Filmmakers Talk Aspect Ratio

Hello everyone and welcome to our channel, Doom Productions. We make feature films and videos about films and filmmaking. And today we're talking about one of the most technical aspects about filmmaking that is also a huge creative one, which is aspect ratio. Yeah. If you're new to our channel, we love aspect ratio. We have a whole series dedicated to breaking down the different aspect ratios. But just to kind of quick recap, there's 4:3, which is kind of a square shape. There is 16:9, which is what most people are used to on a YouTube video or a video that takes up their whole screen on their television. There's also 2:3:9 or 2:3:5, which is kind of what we think of when we think of movie aspect ratio. But there's also a lot of other weird ones that we see sometimes, which is something like 1:1 or also 4:1. Aspect ratio, when we say aspect ratio, we really are just referring to the shape of the frame of your movie. Something we love to play with and appreciate when movies change it or do interesting things with it. And we thought today we'd kind of talk about our own feature films that we've made and talk about the aspect ratios we used in them and why we chose to use them or why we chose to change them throughout. So Yeah. let's start with, I guess, What started it all? Oh Brother.
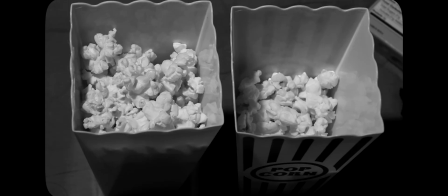1:28 Oh Brother. A lot of me talking to me, but I promise you're going to get a chance. It's all good. Oh Brother is a movie that is in 16:9,
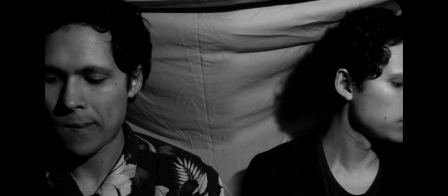1:35 but it also has sequences in 4:3.
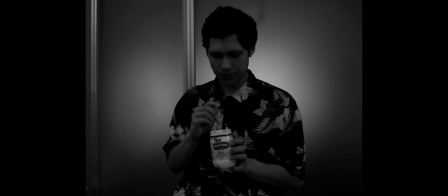1:39 And the idea behind the shape of the movie is that it's about two brothers who don't really get along very well.
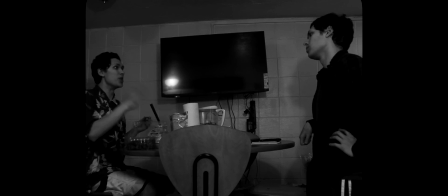1:47 And so the idea is that as the brothers are
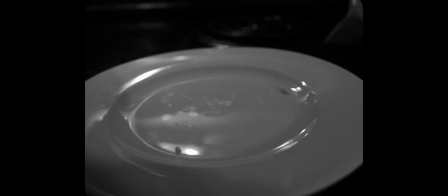1:51 together and as they kind of bicker, each one kind of had their own aspect ratio.
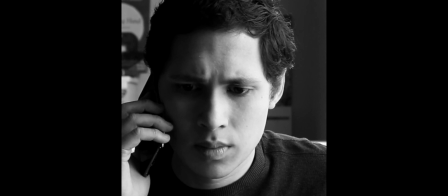1:57 The primary brother, the first character we meet, he's very square. He's very rigid.
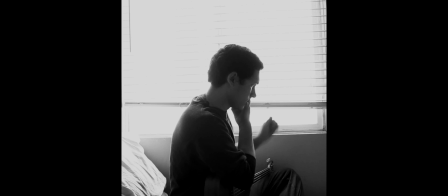2:03 He's very locked in to his life, his rituals. He's a lot more, I guess, he probably wouldn't be as fun at a party as the other brother. So the aspect ratio I associated with that character is a square shape, but then as the other brother got introduced,
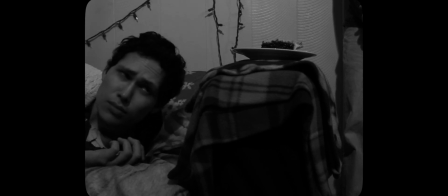2:20 he had a more rounded aspect ratio, so it had a much more circular view of the frame.
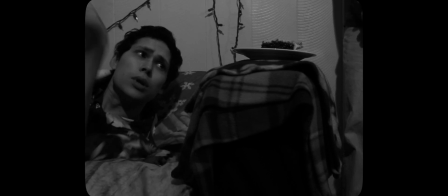2:25 And the kind of idea with that is we go between the two depending on the perspective of the scene,
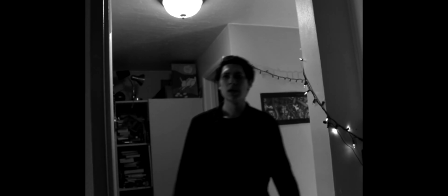2:31 and as the brothers come closer and closer together and kind of resolve their differences.
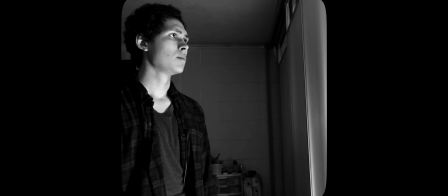2:37 So by the end of the movie, the movie is pretty much, it's a circular frame. It's pretty round compared to the very beginning of the movie. It's been a while since I've seen it, so we're going to be showing clips of all our movies over all of this, but that one played around. The idea was having each aspect ratio kind of represent a character to a certain extent. So the next feature film we made was your movie House. Yeah, my movie House. So House is not 4:3, it's 3:4, so it's actually a taller aspect ratio, but still kind of on that square side.
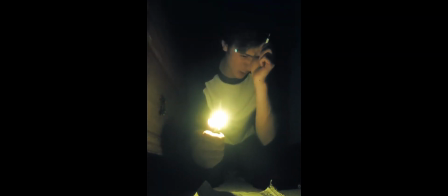3:13 And the reason it's shot on that is because it's a feature film that's shot vertically on a cell phone. And it's also meant, I mean, the whole purpose of that was to give this very tight, claustrophobic feel for the movie,
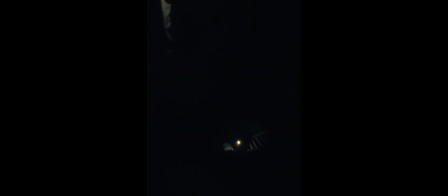3:25 and make it kind of feel like this world that's just, there's no top, no bottom to it. It's just this endless plane of existence that this character is trapped in this weird house. So it's just meant to feel very claustrophobic,
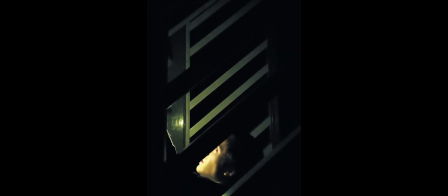3:38 but also very just kind of like the darkness is kind of just always looming over the character or always kind of encroaching around him. So it's kind of a weird, fun aspect ratio. Don't see a lot of vertical being used, so I feel like a neat, otherworldly aspect ratio to play with. Yeah. Then we move into our movie October, which uses all sorts of aspect ratio.
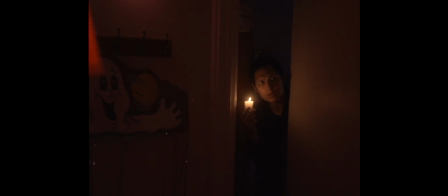3:59 It's all over. Some of them are conventional, like 16:9 or 4:3.
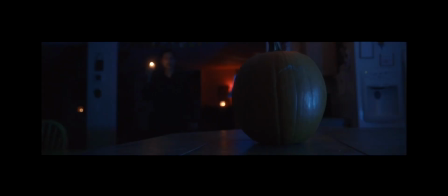4:04 Other of them are just way tighter than 2:3:9 or 2:3:5. Some of them are much more vertical.
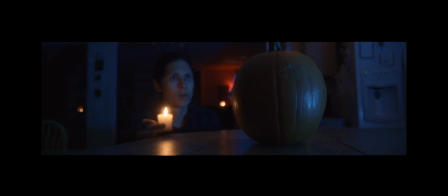4:13 And the reason behind that is because the movie's supposed to be kind of tap into the magic
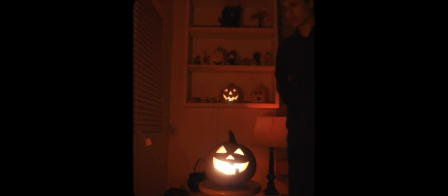4:18 and the fantastical nature of Halloween and October and that time of the year.
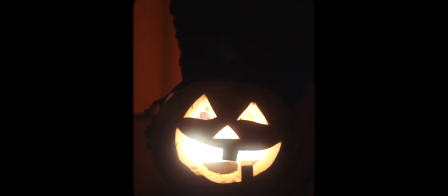4:22 And so depending on the different scene or the moments throughout the movie, we shift to make the movie,
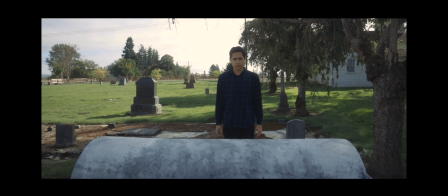4:30 give the movie a sense of warping and changing reality constantly, almost like you're in a dream, and using the aspect ratio as a tool to do that,
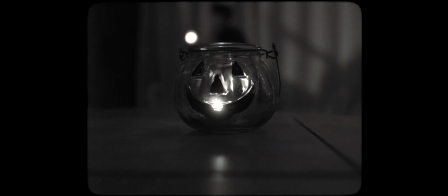4:37 not just relying on the fantastical characters or the music or the cinematography to achieve that, but also the aspect ratio. If our view of reality and our perspective of reality is constantly shifting and changing,
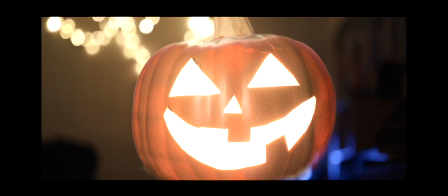4:48 we quite don't know what to believe, which is kind of what Halloween is all about to a certain extent,
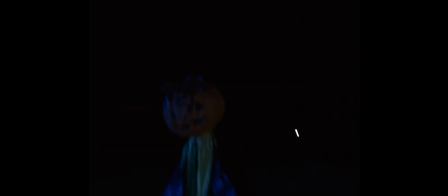4:53 is that blending of the spirit world and the real world. The next movie we did was Video Carnage. So why don't you talk about that? Yeah, Video Carnage is mostly shot in 16:9.
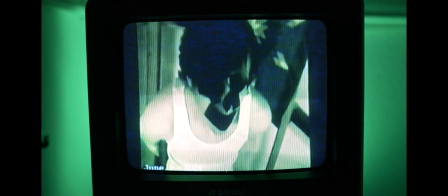5:04 It's a very full frame movie,
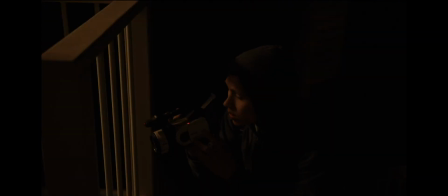5:07 but we wanted that to change at a certain turning point of the film where it turns from kind of this real world experience into, I guess for lack of a
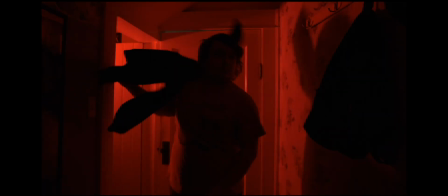5:14 better word, a real movie where the bars come down.
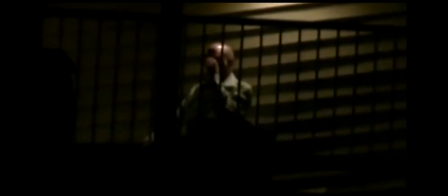5:18 It's this very dramatic shift in the story, and it's kind of the climax of the movie where everything kind of gets real and gets serious,
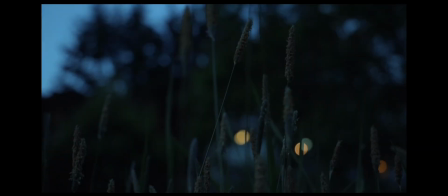5:25 and so the aspect ratio is just meant to double down on that and enforce that. So it goes from 16:9 to, was it 2:39?
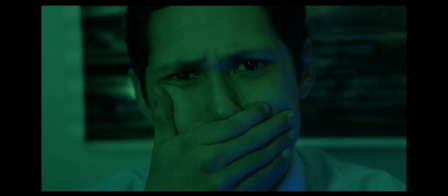5:33 2:39. Yeah. So. And that was done, and really just because at that moment
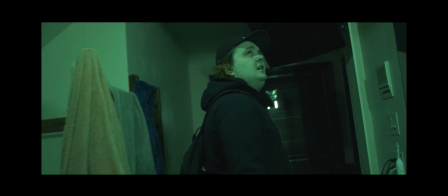5:40 it ups the stakes, ups the tension, and we wanted the movie to feel kind of real and kind of lived into an extent,
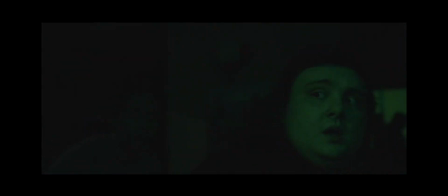5:49 which is why we chose 16:9 at the beginning.
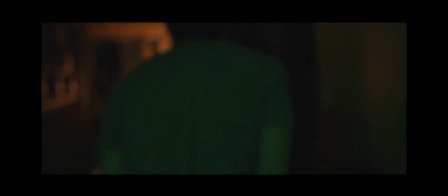5:51 But then when things start getting real, I mean, the shift from 16:9 to 2:39 is a very noticeable, dramatic shift.
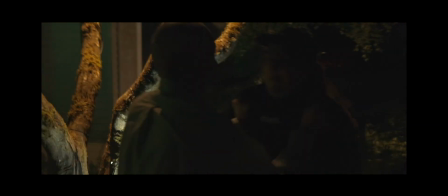5:59 Yeah. It draws attention to itself. And that's what we did, how we used that moment, essentially. The movie we did after that was See You Soon, which again, 16:9, no aspect ratio shifts.
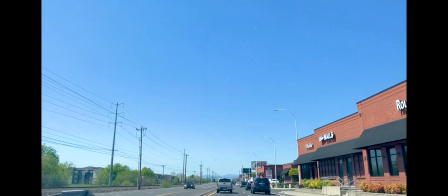6:11 Nope, none. Similar to House. House doesn't have any aspect ratio shifts. No, it doesn't. And that was done because it was a documentary.
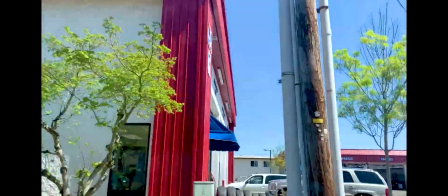6:18 It was real life. And the aspect ratio of real life is 16:9. Doesn't need to call attention to itself.
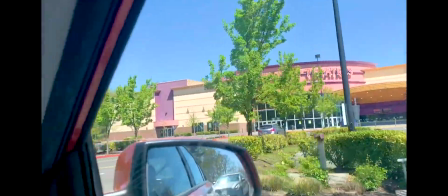6:24 I've still never seen the movie, which is kind of a funny story. I like how you said so certainly that it never changes the aspect ratio.
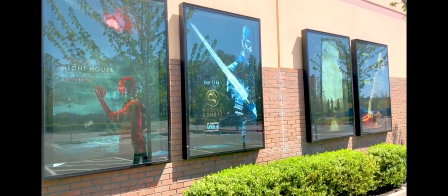6:32 I should have put just one shot in where it did, just to prove you wrong. But no, you're right. I'm assuming it never changes the aspect ratio.
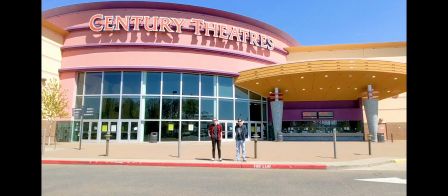6:37 It doesn't. No, it's just real life. Yeah. Plain and simple. The other one we did, well, I guess it's your turn, which is what?
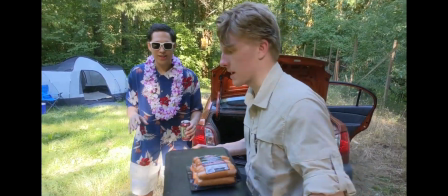6:44 Zach's movie. Oh, Wild Boys. Wild Boys, The Hunt for Sasquatch, is shot entirely 16:9, again, because it's real life.
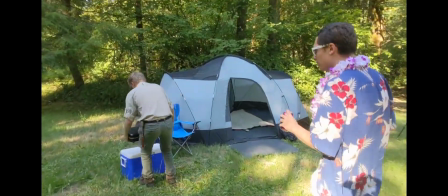6:52 It's shot like a web vlog, so it's going to be 16:9 because that's YouTube's standard aspect ratio.
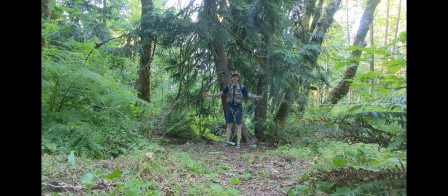6:58 So we just did that because, again, we wanted this to feel as real as possible for you, the viewer, when you're checking this out.
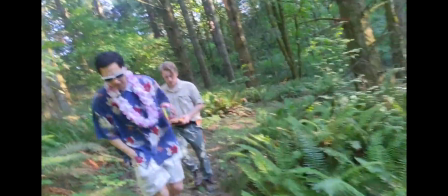7:05 If you didn't know our YouTube channel and you just found this movie,
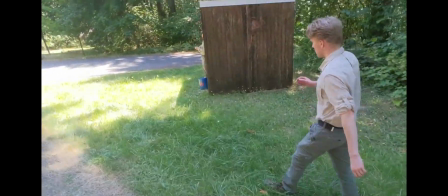7:09 hopefully you would at least kind of think or buy into the realness of the movie, and that would make it just a little extra level of enjoyable. So yeah, 16:9 whole way through. And then the next movie we did was Wild Boys 2.
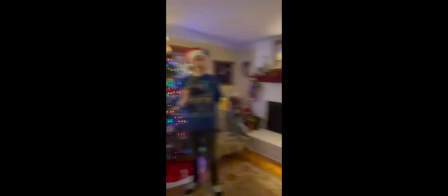7:22 Yeah. The 12 Days of Christmas.
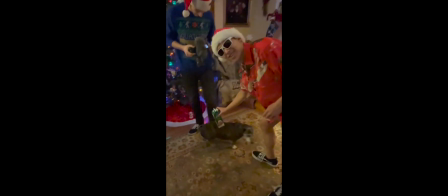7:25 Yeah, Wild Boys 12 Days of Christmas, which is partially 16:9, but also partially vertical.
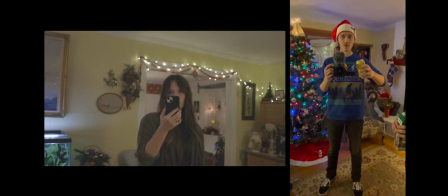7:32 Is it 16:9 or is it a 4:3? I think it's 9:16. Yeah, that's 9:16. the aspect ratio of a vertical video.
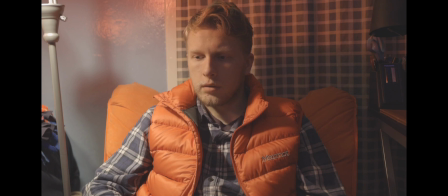7:40 So it shifts between full frame and super long, tall frame. But it also has images where we see the two side by side.
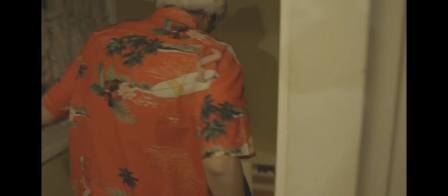7:48 Yeah. And that's done, I guess, more or less to call attention to the different perspectives.
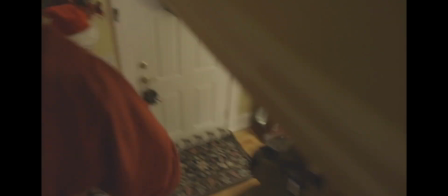7:53 So we know that when the video is vertical, it's the sister character who's filming.
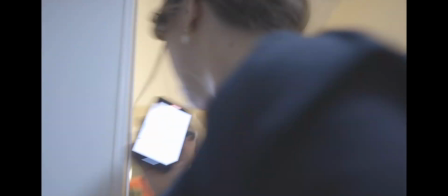7:58 It's from the scenes from her perspective. When it's 16:9, it's from the boy's perspective, or the other characters who appear, the robber characters who appear.
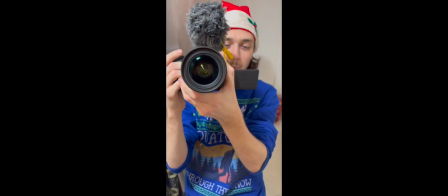8:07 And that's done to really play with the format.
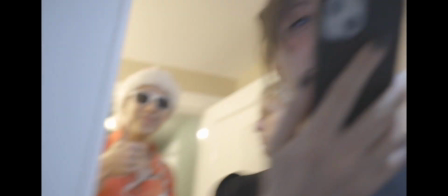8:10 And some jokes worked better in the vertical format than they did in the 16:9 perspective.